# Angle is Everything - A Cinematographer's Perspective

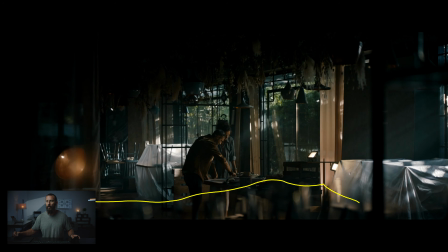So your eye is immediately drawn there. Then of course we're using the fall off, we're using the focal length of the lens and the blocking inside of the space, right? Again, creating depth, L of the wall, and then we're running along the wall this way. Windows open, add as many elements as you can.
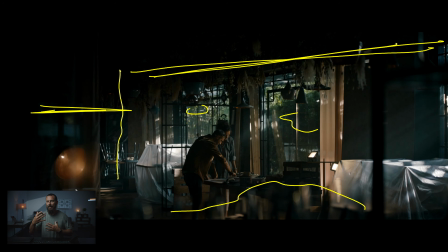Like this is, if we're talking about framework, this is like step 4, 5. We've gotten through so much here. We've got the right angle, we got the right time of day, we got the right light, we've got the right blocking, we've got the right lens, we've peppered in elements in the foreground, we've got our little practicals.
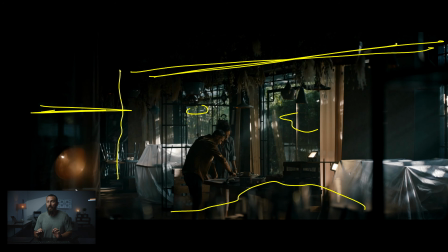This is well planned, this is not just show up and shoot this. This is really well done, and kudos to Rick Zhang, I think, is the cinematographer on this. So very nicely done, and lots more to talk about in this commercial, but we're not gonna do it in this video.
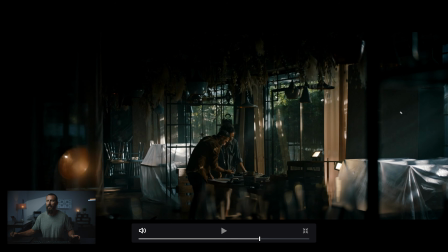Oh, I will say, so once you get this shot up, right, you're lighting from over here, we're on this side of the line. We're on the dark side of the line. We can shoot any shot on this side of the line now, right? As long as it's not looking directly at our lighting window over here, we are basically ready to go.
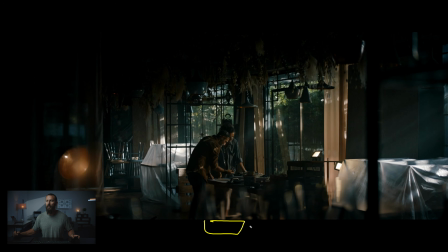The only thing we need to do to move from this location here to bump in and do a close-up of these two is we're gonna put a little 4x piece of diffusion over here to make the light even softer and to be in more control of it, because now you can imagine if I'm sitting at the camera right here in this shot, like,
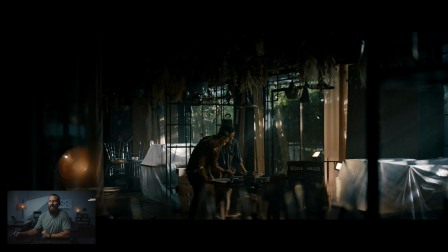oh man, it would be better if the key light just moved a little bit this way, upstage, right? More, so we got less light on this side of the face. Well, that's like, okay, get everybody on the walkie-talkie, start moving the light, you gotta unlock all the wheels, and it's a giant 18K, and you gotta push it around, it's a huge pain.
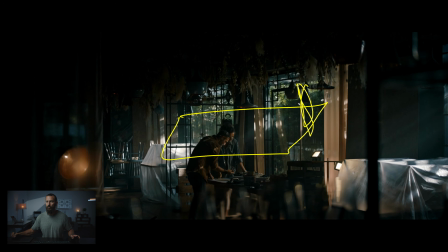Once we get in here, and we're this close, and the diffusion is just here, you know, it's somebody that you can reach out and touch, and you can say, hey, hey, hey, hey, hey, move that diffusion. What are you doing? No, wrap it around more. And then you can easily slap them more quicker, like, hey, back to work.
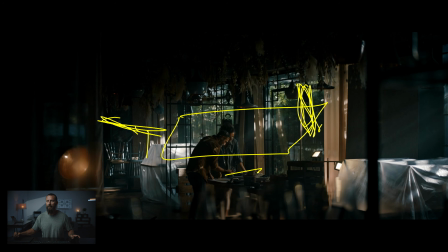And plus you can do the exact same thing with the neg. So as a cinematographer, as you move in and you can really take a hold of the control of all the light and where it's coming from and exactly the amount of level that you want, you might as well do
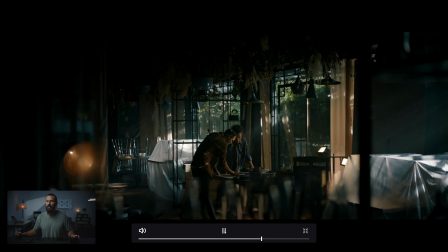that. So you can use diffusion just out of the frame, use a neg, and that way when we move into this next shot, again, okay, so we're using these little things to shoot through,
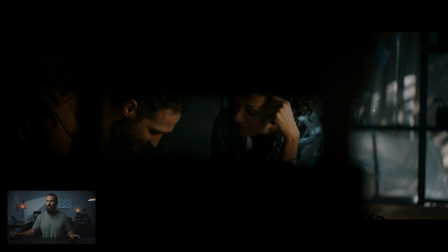right? Like trying to confuse the viewer as much as we can because we're shooting through things and it makes it feel more three-dimensional.
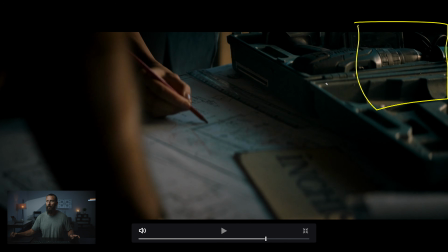You can see the light. This shot, I mean, this is a piece of diffusion over here from that wide, and you can say to the first AD, yeah, we're ready to roll, basically. Maybe we bring in a little bit of neg over here on this side just to keep things dark on this arm or something like that,
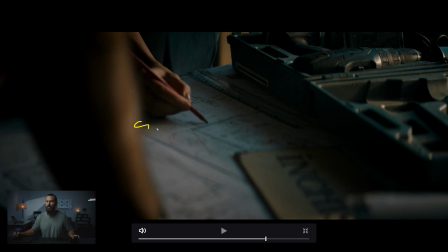but really it's just diffusion and softening it off so these shadows soften off, and then this becomes the credit card shot, right? Little line of highlights, light going over the hands, creating a little shadow down here, and then look at the amount of layers that is even in this shot.
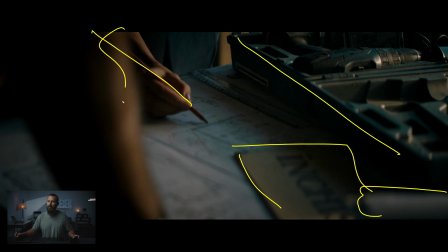So we got this little thing here, we got this going this direction, we got the line of the pin, we got the arm, the table is going this way, we got this little thing here, this little box that is, you know, we're trying to get as much depth as we can out of all the items.
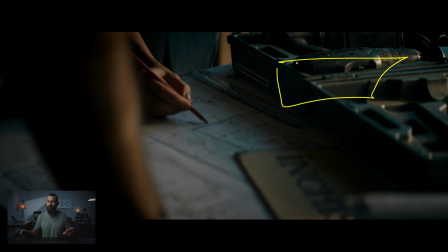Nothing is flat to camera. Flat to camera, not good, okay? If you take any way away from this video, take away flat to camera is not good.
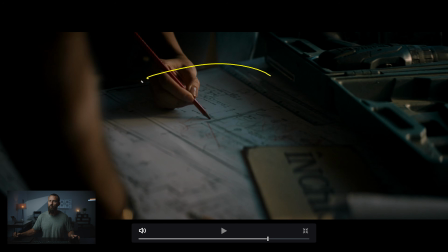This is what you want to see. You want to see this light going over things, working hard to get around, over, because that will create the light, the dark to light, dark, light, dark, light, just interest all across the frame,
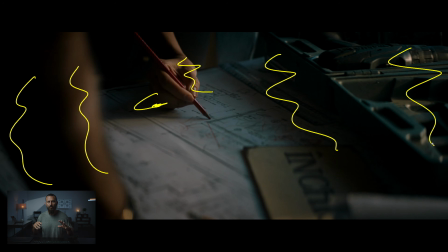and then using the composition, using the lens size to be able to create some interest and direct people exactly where to look. Okay, that is going to do it for this little look. If you're interested in more of this stuff, might do this commercial on Patreon this week. We will see, just to get into everything and look at all of the different setups and scenarios, because there's lots of them in here. Then check out the Patreon channel below, right? It is there, a big community of cinematographers, directors, people that are interested in filmmaking, that are looking to try and get better. So that is there. Many thanks for checking out the video, and we will see you in the next one. Goodbye.